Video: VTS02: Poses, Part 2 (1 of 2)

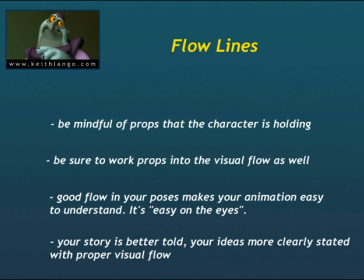251s
And since poses are part of animation, which is a communication of a visual language, when you have lines that aren't flowing inside the pose, it's a lot of times like saying, and you stop every word,
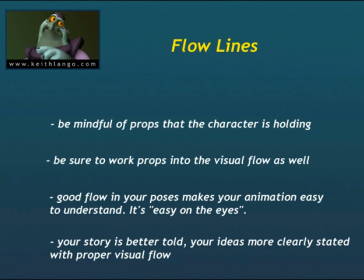266s
and then there's, you kind of get the idea? We're always interrupting the flow of the thought. And if we're interrupting the flow of the thought, then people get frustrated, they get annoyed, and they turn you out.
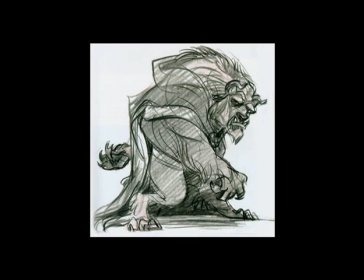281s
Okay, so that's enough text on the screen. Let's take a look at some of these examples. This is some Glenn Keane drawings. Now, Glenn Keane, I think he knows a thing or two about animating. And let's take a look at this beast image right here. This is just a test pose, and I think this actually ended up getting worked into the movie somehow.
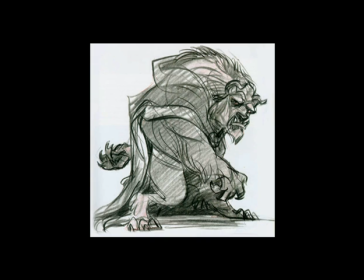297s
But you take a look at this thing, and he's a very powerful character. But when you start superimposing flow lines on them, I mean, the line of action is pretty clear, but when you start putting the flow on them, you start working all these pieces in, you just see how genius this illustration is. I mean, it's just absolutely genius. The hand flows up around through the shoulder, the legs, I mean,
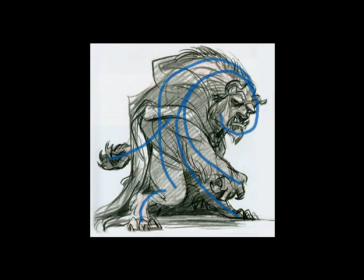317s
everything is just working all to lead you around to that face, and that face tells you everything you need to know. The body language, you feel it, but the face is telling you really what's going on with this guy. He's not happy. He's a surly sort. He's kind of like me on a Monday morning without my coffee.
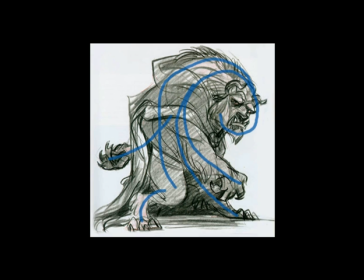334s
Actually, I don't even drink coffee. Moving on.
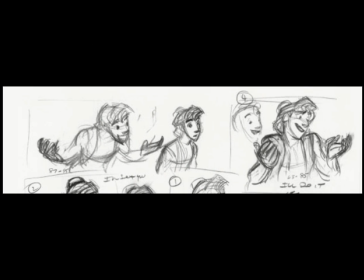338s
Here's some thumbnails that Glenn Keane was working on when he was trying to work out a scene for Aladdin, and he was a character supervisor for Aladdin. And here you see there's just there's a lot of neat things expressed in just these 3 simple drawings.
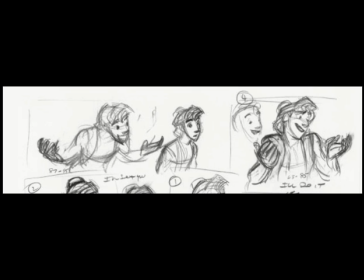353s
Actually, this is just a crop of a big page. But you see the pose on the left with his hands out. That's got a nice flow to it. Everything's coming right up to the face. The hands lead up through the shoulders. Even the lean in, everything's just going right there.
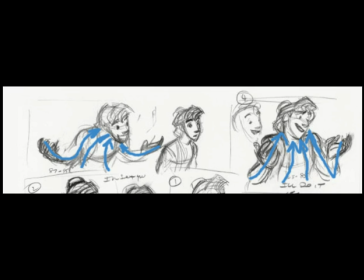367s
And when you go to the one on the right, he's kind of come back up inside of himself, and it's a bit of a contrast. But even there, he still manages to make everything flow up to the face. And he completely different hand gestures, hand poses and everything, but he's thinking about leading you to the face. There's also some other neat stuff in here, a little bonus feature.
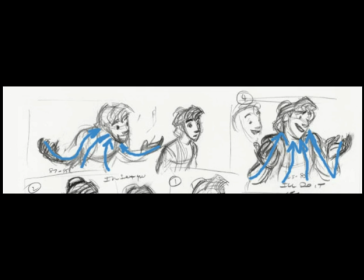386s
He's doing a really good job of contrasting open-closed poses, introverted, extroverted posing. We'll get into that topic probably next month, but just a little something to whet your appetite there.
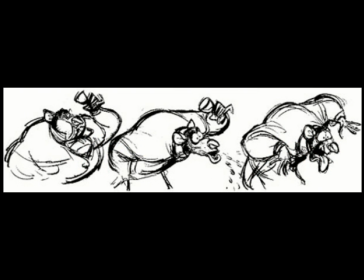399s
Here's one last Glenn Keane example, some thumbnails for Radigan, and you take a look here at the flow of everything, and it's interesting that he's going again the contrast of the inside of himself to outside of himself.
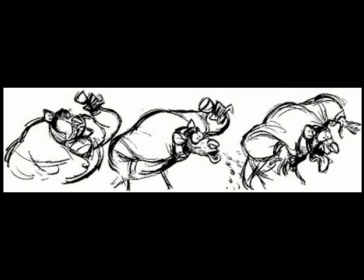415s
But even when he's all bunched together, the flow inside of this big mass of a body still leads you to the head,
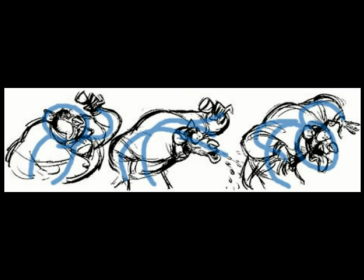421s
and then when he spits out the wine, of course, it really leads you right to that moment of like putui, and then the really upset point at the last pose. Again, everything's drawing you right into the head, and we feel all the body language,
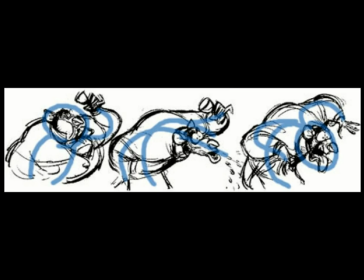438s
but what we're really looking at is that face, because that face is going to tell us everything we need to know about what this guy is feeling.
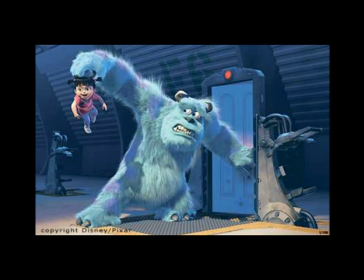444s
Unless you think this whole thing only works with 2-dimensional animation, let's go ahead and take a look at some 3D examples. Here we have a picture of Sully and Boo from Monsters, Inc. And this is a moment where Sully has just discovered Boo, and he's still scared of kids.
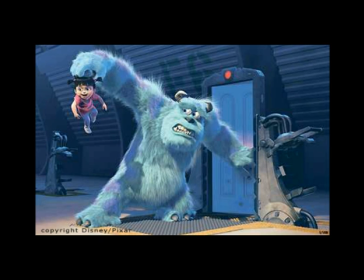460s
And you just take a look at this image where Sully is standing there and he's holding up Boo like, I don't know, a dirty diaper, I guess. You just take a look at those lines. I mean, those lines are awesome. They're powerful. Everything leads you right to the little kid at the end of the arm. But the cool thing is, all the lines flow through his face first.
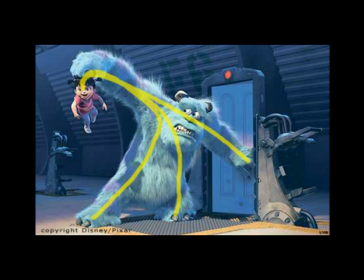479s
So this is the good stuff. This is the genius stuff of good flow.
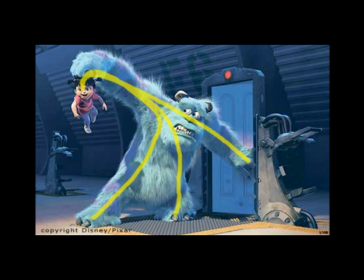484s
If your poses are working in such a way, they'll lead a person's eye through multiple points, and they'll take you to multiple stations along the way, so that you can quickly and easily, within a very short scene, get your audience to read multiple points of input and understand the story.
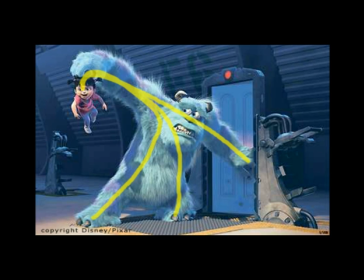501s
And this is a still frame example of just what kind of genius that is. If your flow is working, you're going to run it right through a couple of places, Sully's face and then to Boo, and you're going to understand everything you need to know about this relationship and this story at this point.
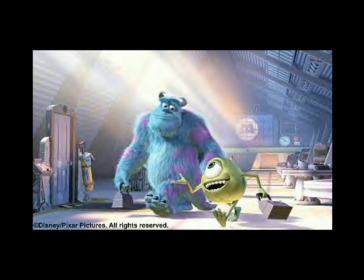517s
Here's another example from Monsters Incorporated where Sully and Mike are walking along, and the good thing about this one is it just doesn't seem like there's a whole lot going on. But there's a really clever little trick right here where you use the interaction between the two characters to start building a visual flow again along multiple points.
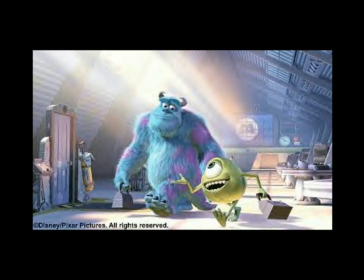535s
Take a look at the flow on Mike and Sully, and you get good lead up through the arms and stuff. The way Mike is posed with his lunchbox out and his arm out, it's starting to draw you in. The legs are drawing you up. Now Mike's pretty easy to do because he's just a giant eyeball with a mouth.
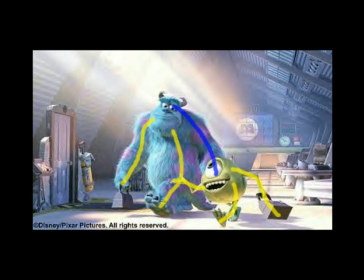554s
But the really cool thing, check out the blue line between Sully's eye and Mike's eye, and it's riding right down Sully's arm. I mean, that's pretty clever stuff right there. That's really smart posing, because what it's doing is it's creating a visual connection between these two characters.
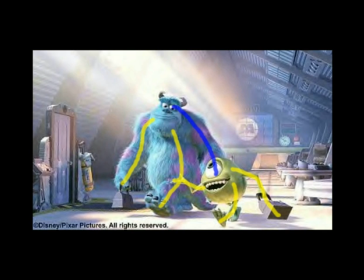573s
I mean, their eye lines help, but having that arm right there is another little added bonus to make it read even easier.
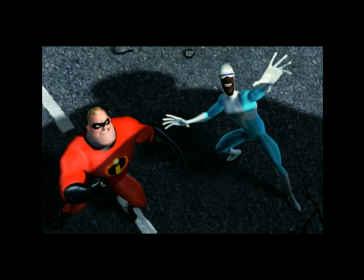581s
One more final example of flow lines in action, especially in CG. Let's take a look here at this one. This was a very quick scene inside of Incredibles. Very quick. I mean, this thing was on screen for maybe 2 seconds. Not very much. But check out the flow line